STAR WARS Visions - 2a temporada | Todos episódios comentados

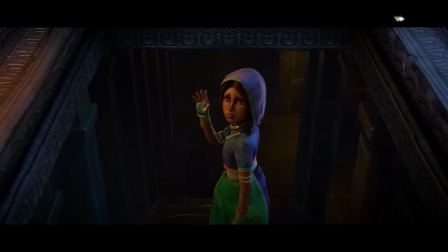[16:14]
Uma jovem que se chamava de Ladra foi para o caminho da luz, nos mostrando, enquanto curadoria de temporada, um belíssimo equilíbrio de possibilidades. E essa trilha vai ficar comigo por um bom tempo, com certeza. Aqui esse episódio foi feito por dois estúdios, a Dart Stagio e a própria Lucasfilm, por isso também tem dois diretores, Justin Reed e Leandra Thomas, o segundo trabalho em praticamente todas as séries da Disney Plus relacionadas a Star Wars, um dos nomes mais fortes na franquia. O Justin Reed, por sua vez, fez a série Star Wars Resistance, além de alguns episódios de Rebels Clone Wars e agora você vai entender bastante do traço do episódio porque ele foi um dos animadores de Avatar, a lenda de Aang. A arte explicada é um episódio muito bonito, mas que eu acho que caberia em apenas 5 minutinhos. Ainda que exagerado em tempo, não gerando suspense que muitas vezes ele acha que está gerando e por isso eu perco um pouco o engajamento, o poço acaba se destacando pela metáfora daqueles que vêm de baixo e mal são reconhecidos pelos que estão lá em cima, pelos que estão na tal cidade evoluída a partir do trabalho alheio, o trabalho do outro que eles nem conseguem reconhecer,
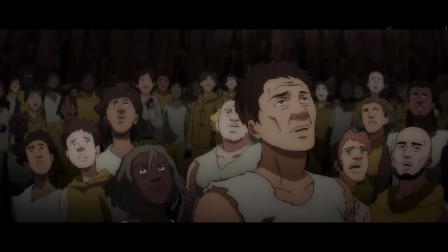[17:37]
a miscelânea de cores de rostos em tons diferentes dos que estão embaixo
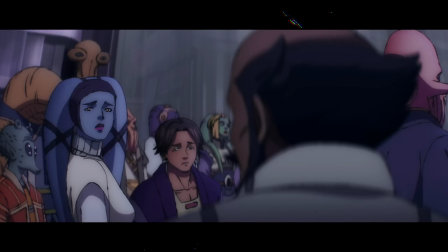[17:42]
e lá em cima as várias espécies que se distanciam desses humanos que são usados aqui, cereja do bolo. Muito bem colocado.
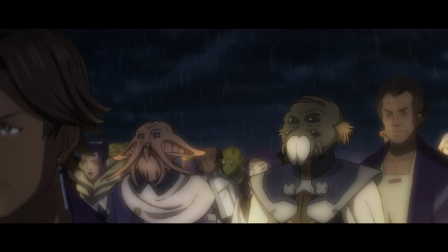[17:51]
O tom otimista do final dá a ideia, talvez, de que uma luz da cabeça dos cidadãos de cima e não dos cidadãos de baixo, pode, quem sabe, trazer uma salvação a partir melhor desse entendimento que o conforto de uns está diretamente ligado ao desconforto de outros.
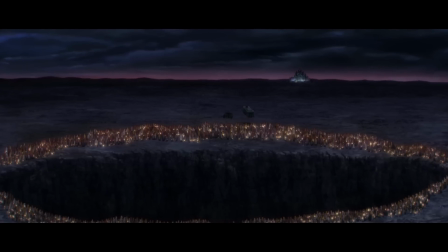[18:12]
Portanto, levar a luz faz mais parte, é mais um dever dos de cima do que dos de baixo que que precisam,
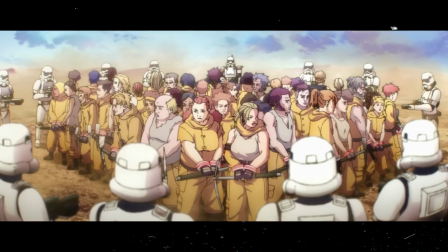[18:18]
único e exclusivamente, pelo menos a princípio, sobreviver para só depois conseguir prosperar de alguma maneira.
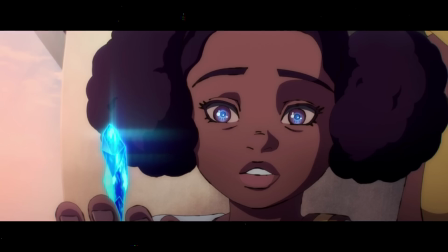[18:25]
O final é bem interessante, porque conecta-se com o episódio seguinte, que é explorando o Kyber um pouco mais antes de ser amplamente explorado no episódio que mais faz isso. Apesar de um texto inteligente, seria melhor se fosse mais direto, mais conciso, gosto, mas eu confesso que me esforcei bastante para achar bons paralelos nesses 19 minutos.
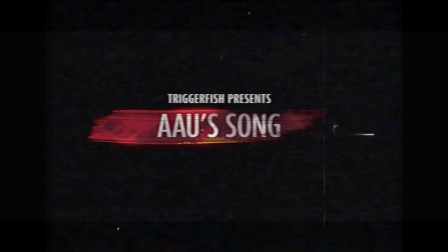Eu não conhecia os dois responsáveis, a responsável e o responsável pelo episódio, tanto Nadia Darius quanto Daniel Clark, ambos do estúdio Triggerfish, mas eu gostei tanto dessa animação cheia de conceito, como se os personagens fossem, sei lá, lã, que eu fui pesquisar o episódio e me perdi nos diversos trabalhos deles,
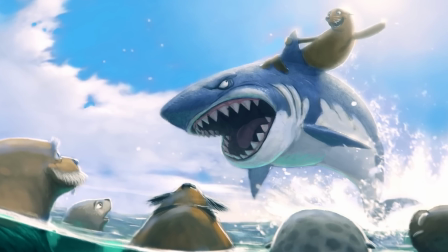[19:11]
são comerciais, concept arts, cara, dá uma olhada, Triggerfish é o nome do estúdio. Nisso eu descubro que a Nádia Darius é cofundadora da Goon Valley Animation que lida bastante com composições, música e aí mais uma vez, a partir de entendermos os criadores,
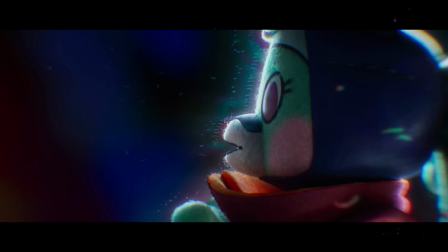[19:27]
entendemos de onde nasce essa história muito bonitinha dessa usuária da força através da voz, através do canto, através da entonação da sua arte mais uma vez.
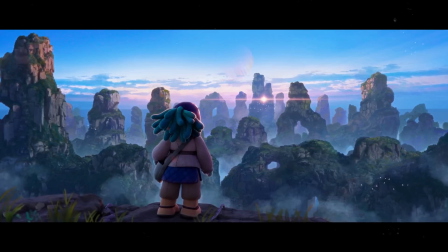[19:38]
A narração no começo é imersiva demais, já vende a ideia de que entramos em um conto,
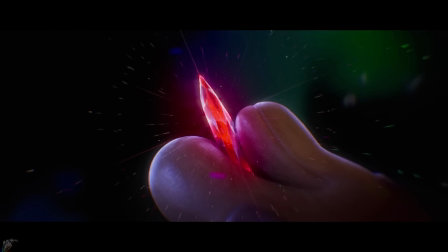[19:43]
é uma espécie de história fechada e que devemos entendê-la sob o aspecto de como o Crystal Kyber afeta a cultura de uma comunidade,
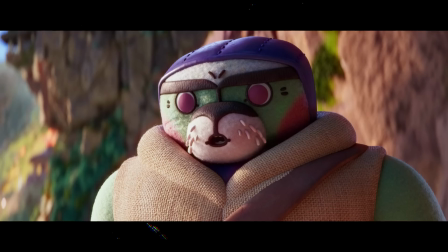[19:50]
de um planeta. A jovem que não pode cantar porque seu pai precisa que ela siga sua jornada de maneira pragmática, digo,
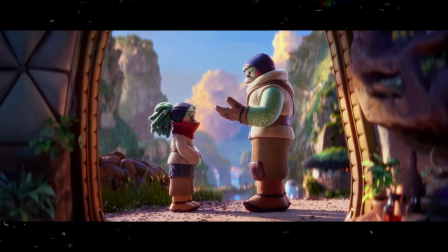[19:57]
a jornada dele e não a jornada dela, representa tantos jovens que acabam ficando presos a uma realidade que, ainda que seja boa, talvez não represente totalmente seu potencial.